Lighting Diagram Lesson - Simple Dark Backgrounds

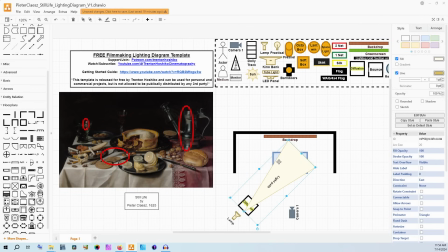So the goal is to balance the cheating of the table from the background and the wall with how far our light goes before it falls off.
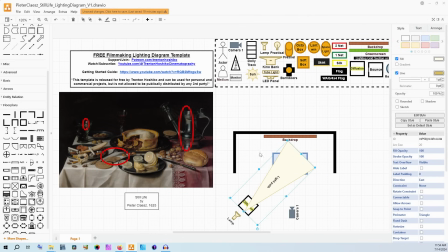So we don't see the corner of the table, so I don't worry about the corner right here. But we do want to make sure that in our frame, we are getting the entirety of the table. A big diffusion piece like this can have a pretty large swath of coverage.
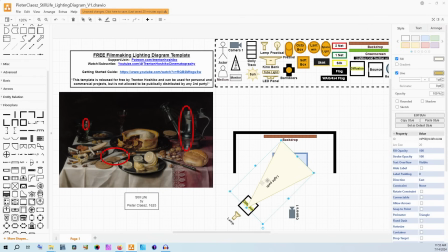So I'm just going to kind of play with this a little bit until we get it to cover the entire table. And you'd have to do the same in real life. So something along those lines. We have it reaching this corner. We don't see the end of the table on this side, so it doesn't really matter. And we have it going all the way here. Now, this could then touch the backdrop.
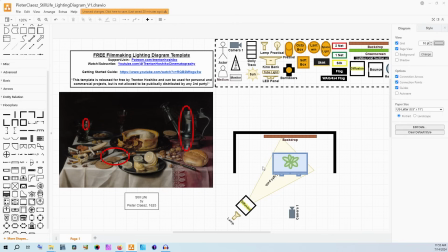I'm not sure exactly because it depends on what light you're using and any modifiers. The diffusion might, bring that a little bit closer. It might feather off right at the edge of the table, which is kind of my goal here, is we want it to just fall off right past that back edge,
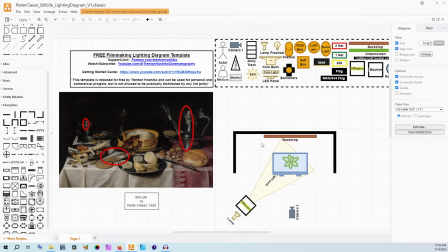because then we don't have the light specifically affecting the backdrop, but we do have it all across the table quite evenly. Now, this then should actually reflect in a, glass or metal pieces like these very similarly to a window.
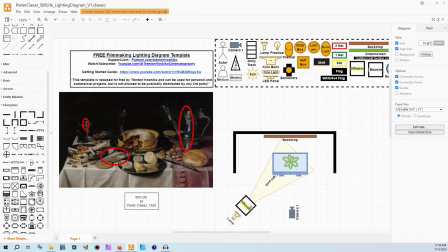And that's probably technically all you need to pull this off. So if you want this to be really like this though, I do think that having two of these kind of stacked on each other vertically, and probably then two lamps in that same way,
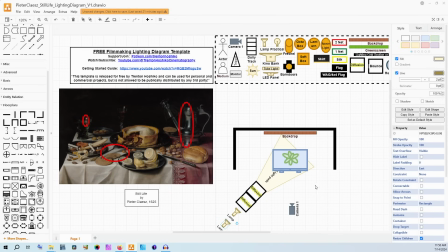would be the ideal setup so that you get the height associated with it. Now, that's also because if you look at the front edge of the table here, it's getting light evenly across the entire thing. It's not like a window that's just high up on the wall. We're having this long rectangle from a larger window.
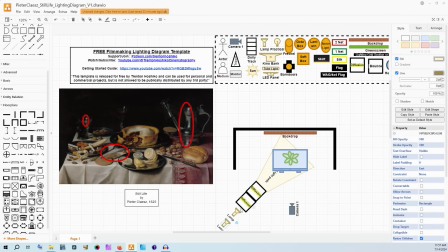So then really what you would need to do on set here is work with your lamps and work with your diffusion to dial in this exactly. You want the light falling off right past the table. You want to make sure that it's being caught in these actual silvery and reflective glass and, metal objects.
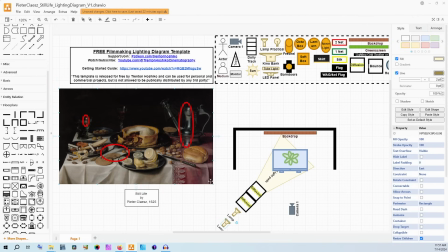And you want to make sure that you're kind of balancing the hardness with the softness. Yes, we're using 4x4 diffusion for this to kind of mimic the window and create this streak like this. But by moving it closer or further away,
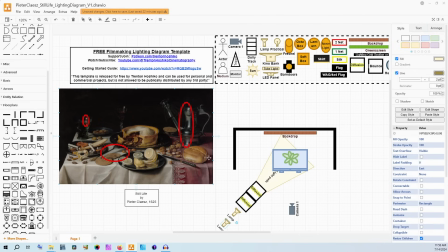we can control these shadows a little bit more and how actually hard or soft they are. So, if this is at 10 feet, we're going to have much more of a hard look than if this was right, at the edge of the frame right here.
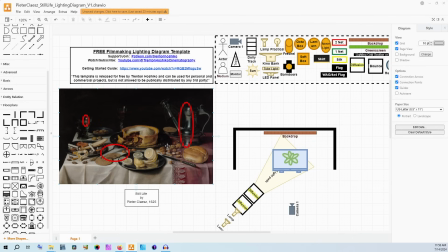And those shadows do kind of even differ a little bit in terms of how they've been painted. The one behind the bread and the one behind the picture do seem to be harder than the edge of the plate. So, there's some room to play here. And also even, the
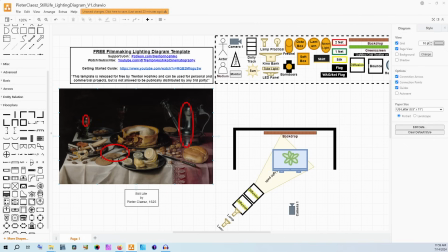small extra distance behind the back of the picture and the plate could influence the actual hardness of that shadow. Also, just in terms of reach, having both of these panels is nice as well because you kind of get it to be able to be a little bit top down as well as straight across.
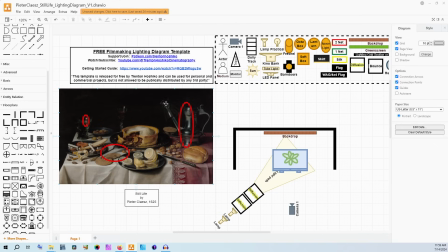You want to make sure you're reaching all the way up to the tips of these objects on the table. It's not so contained. And like I said, this would then need you to move your diffusion, your lamps back and forth just a little bit to really test out and dial in exactly where you want it to be.
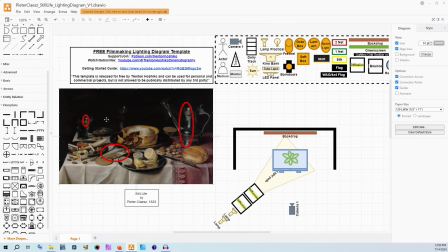If your lamps are dimmable, that also really helps. Now, this is not something that is actually represented in this painting, but could be useful in a photographic medium. If you do want a little more light to make sure that you have your proper exposure, I would use a lantern, and I'd probably place it somewhere around here.
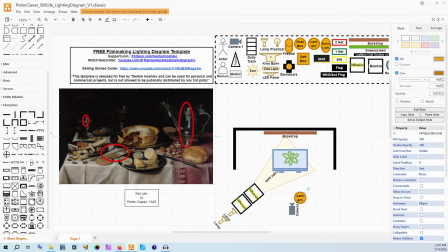Not completely on the shadow side, but also not necessarily on the key side.
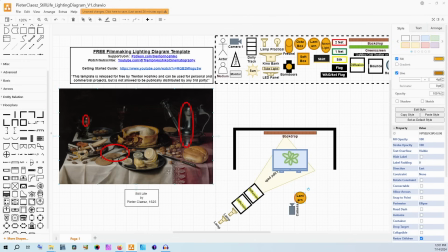Now, we don't really see that represented in this painting in particular, but it's something that could be very useful when translating this to a photographic medium. Now, that lantern or a space light, depending on what you have and what might be fitting your space that you're shooting in,
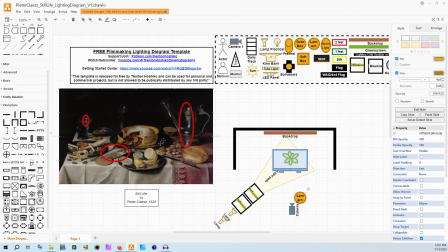is there to help bring the light around the side even more so that, the far side of the pie still gets some exposure. The far side of this bread still has some exposure. We actually do see a little tiny bit of a bright spot and then a shadow and then the bright side.
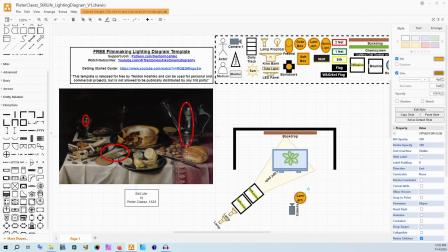So, there is probably some artistic manipulation going on in the painting, and we need to make sure that we get our exposure overall. So having a lantern that is, top down, hanging from the ceiling, very omnidirectional would help with this kind of thing. You might maybe need to then actually put a flag up there with it
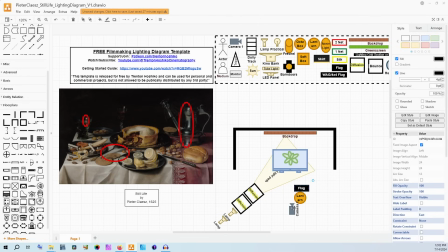to help it not cast onto the backdrop, but that really depends on how tight this space is, the power of the lantern, the power of your other lamps, the distance to the diffusion, all that kind of stuff. But this is one way to help just make sure you get a little bit more of a bump in
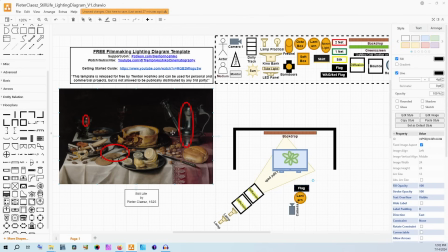exposure so that everything can be seen clearly while still having that delicate nature. And I will say that erring on the side of hardness over softness is probably the right way to do this, because the harder light will look more shimmery, reflective, and catch better in these glasses,
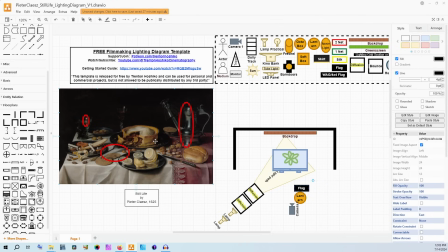in particular than just really, really ubiquitous soft light. Smaller sources being harder, that's how catch lights work in eyes. And basically we're using this kettle and these glasses as the catch lights of this portrait of this, banquet, basically.
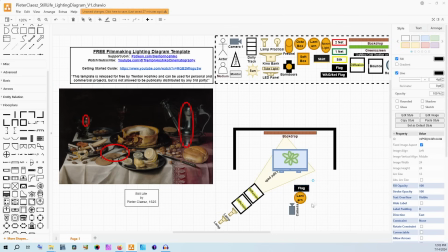The flag and the lantern here are something that's possible, not 100% required. Obviously I don't have them just in line with the camera, but, top down to just really kind of cast all around and fill in some of this.
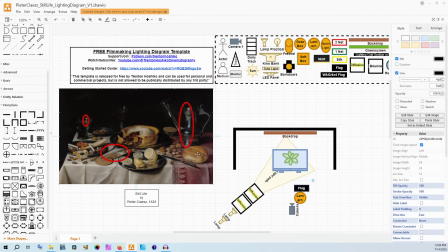And the shadows aren't incredibly dark, so that's one other reason why I bring that in as a possibility as well.
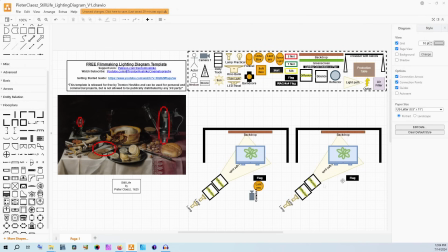With a setup like this, you could go a little bit more low budget. You could even, do it as such where you take away the extra lamps if you really just want a similar feeling, but you don't have to recreate it all in particular. This is a good option.
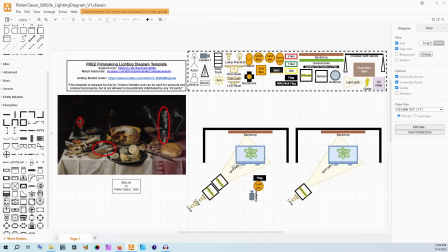Now over here, we have a little bit more money and a little bit more effort put into it, but you are having the benefit of the more rectangular shaped diffusion source. You're having 2 lamps, and then you're having this fill on the other side. So both of these are reasonable ways to achieve this type of look.
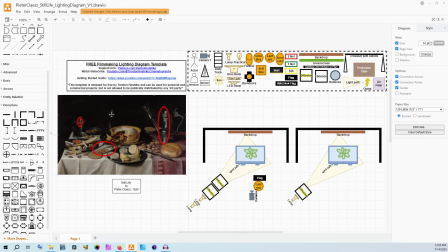And really, when you're trying to emulate this kind of thing, the focus is on catching the light in the glass and in the metal, making sure that it falls off before it goes to the backdrop, so you get that really nice contrast and that really just subtle,
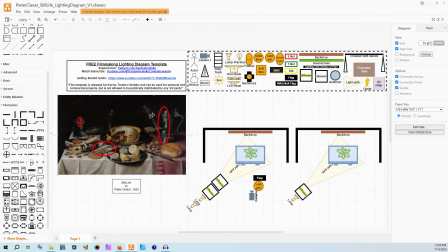ethereal, apparition level, almost invisible aspect to the glass. And so that wraps us up for today. Thank you so much for watching. As I said at the beginning, if you want to get my Filmmaker Tools template, it's available on my Patreon.
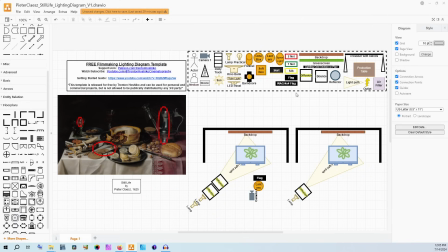That's linked down below. It's completely free. I just want to help people out with being able to diagram for their own films. If you want to get the kinds of tools that we've talked about today for your own production kit, I have affiliate links down in the video description.
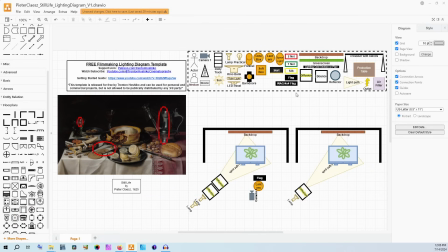Those help support this channel. And if you want to support directly, I also have that Patreon linked down below as well. If you like this kind of video, please give it a like to help me with the YouTube algorithm and reaching other people who like these kinds of cinematography and lighting analysis type videos,
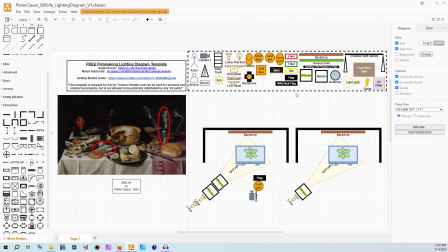as well as discussion about how to lighting diagram and create pre-production materials in this manner.
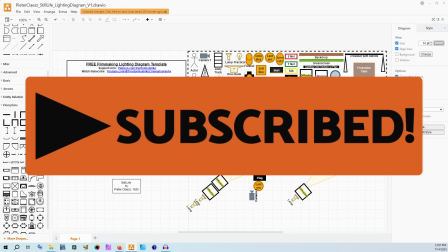If you want to see more, you can subscribe for upcoming videos about tools and techniques for cinematography, lighting, and micro-budget filmmaking in general.
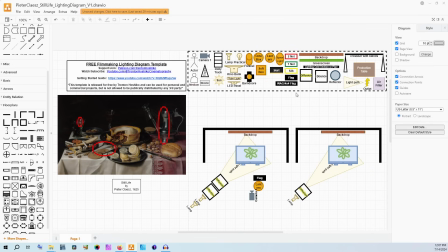I have a lot more videos coming out, including some DIY builds that I'm really excited to put out there. As always, thank you so much for watching. I hope that you have a wonderful week ahead of you.